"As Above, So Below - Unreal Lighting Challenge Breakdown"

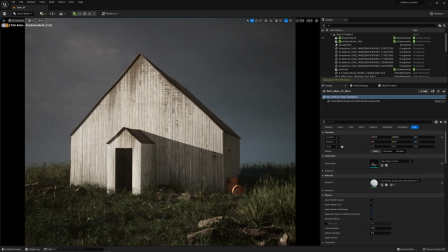252s
if we do like this at least, it it it looks a bit creepy, I think. So I just really wanted to lean into the creepiness with this thing.
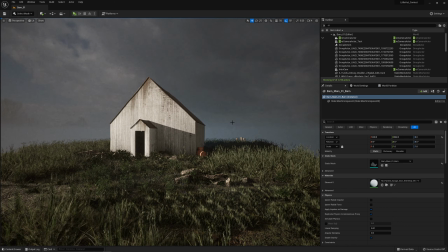268s
But before we do that, the whole setup of all of this is just actually really, really simple.
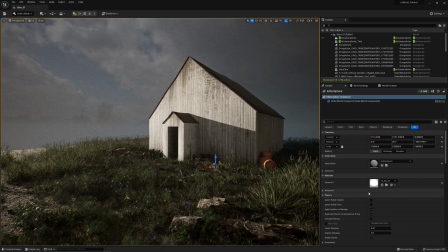275s
I do have my sky sphere here. Use a actually one of the free textures from hdrmaps.com.
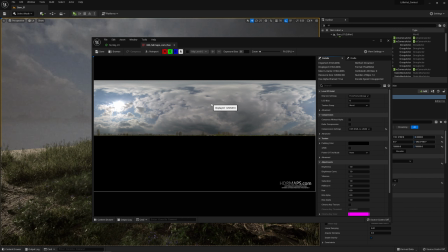287s
So it's not like super, or actually it is quite high res.
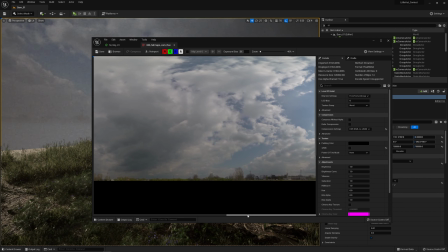292s
So it's not like one of a low res freebie or something, but it's like one of the free ones that you can get from there. It
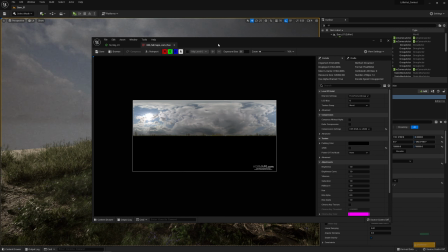298s
already has the bottom masked out, so I didn't really like care too much about any of that.
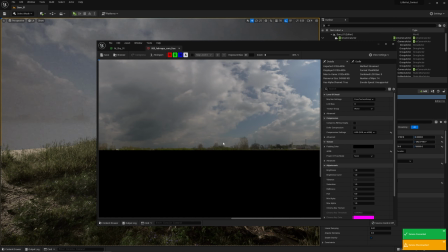305s
And I mainly chose it because I needed the dark part here.
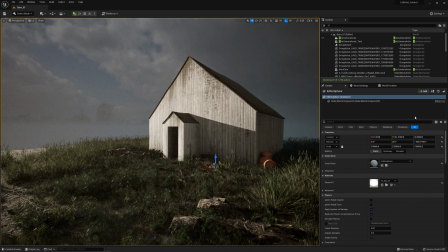312s
Like this stuff is the good stuff. And as you can see, I rotated it this way.
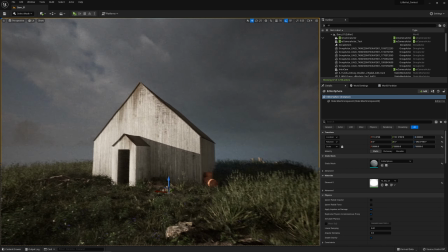319s
So because
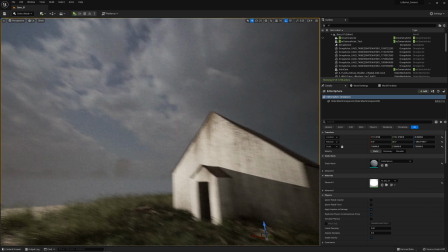321s
in the reference image, it was transitioning from like a bit like nicer cloudy, or like not nicer, but brighter to darker.
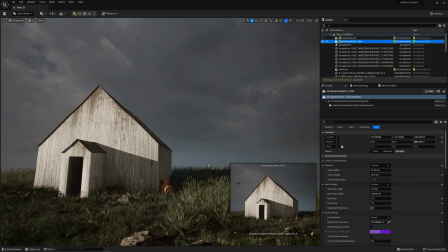329s
So I kind of mainly needed this little gradient kind of thing here. So that was matching up very well. I threw in some height fog, which is a tiny little bit tweaked here.
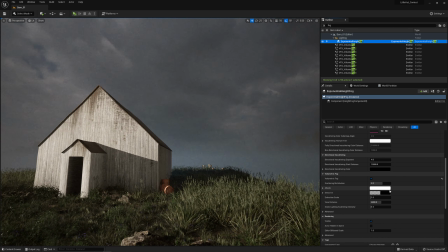348s
Well, not too much, to be honest. I added the volumetrics as well. It's not like it's doing like a bit here because of the sun scattering that I actually bumped.
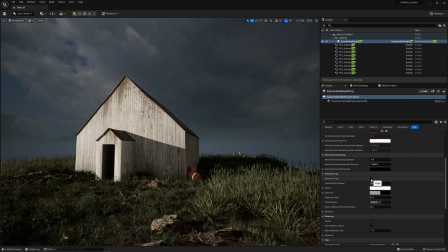360s
So this would be the original without the volumetric fog, and this is what the volumetric fog does.
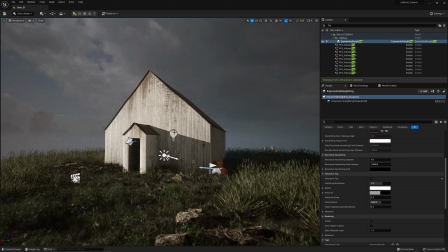367s
Also, like since the reference was like a painting, you know, things can always be like different in the way of like how you perceive,
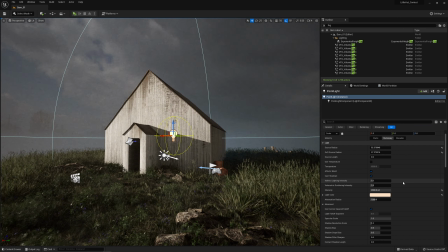381s
like what is painted is not necessarily how it would look in real life, but it's more like how the artist that did it perceived how he wanted to do it. So when you work with like painting stuff as a reference,
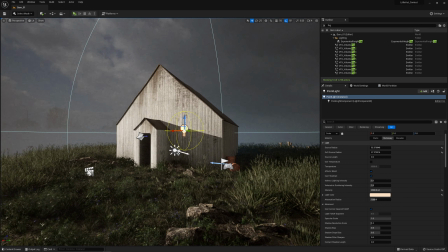395s
there is usually a bit more like fakeria involved than you would normally do. So you can see here that these shadows were rather,
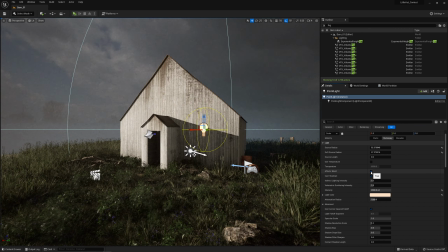408s
well, let's call them dead or dark, lifeless. So I just like warmed them up a little bit, because the thing is, like in the painting, also the side here was rather dark but still readable. So I couldn't really use the skylight to brighten it, because then it would have affected this one as well.
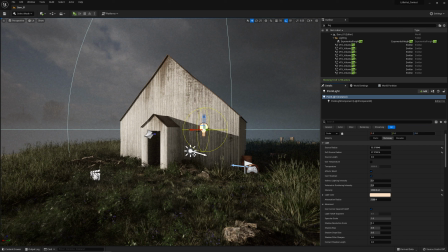427s
So I just made the choice to place a fake light, which I usually don't do much,
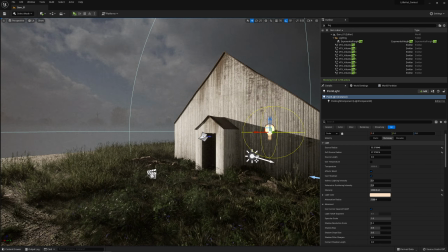434s
but like, you know, there's always a good use for something at some point. So it's just like this super simple setup.
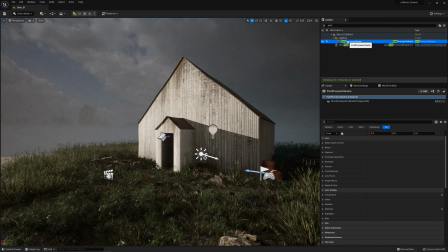443s
Also, if we look at the post-processing and the exposure, we're like, you know, just like a classic cloudy day exposure. So we're like at EV8 here.
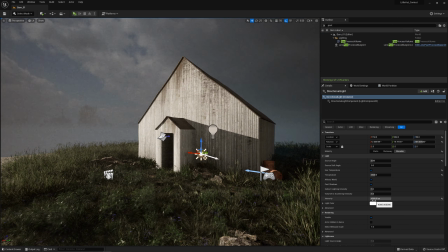458s
My sun is at 4000 lux, because this is basically like, this is like a late
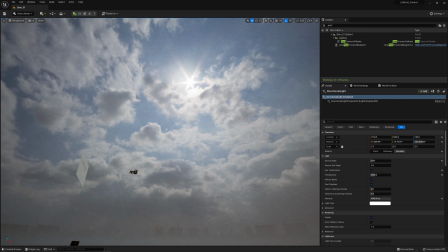467s
afternoon and cloudy, like, because like we don't actually care about this mood over here, right?
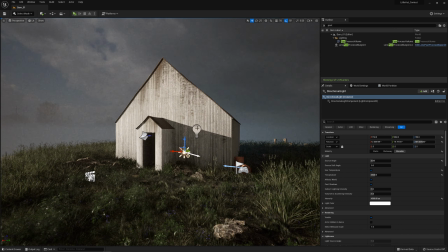473s
We care about what we got over here and how this is supposed to feel. So the sunlight pops pretty well like this,
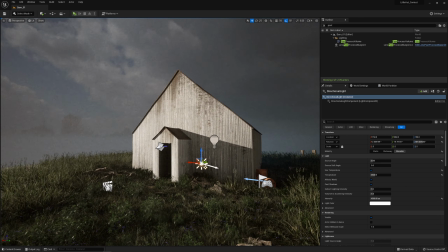481s
and that is pretty much how this first thing was done.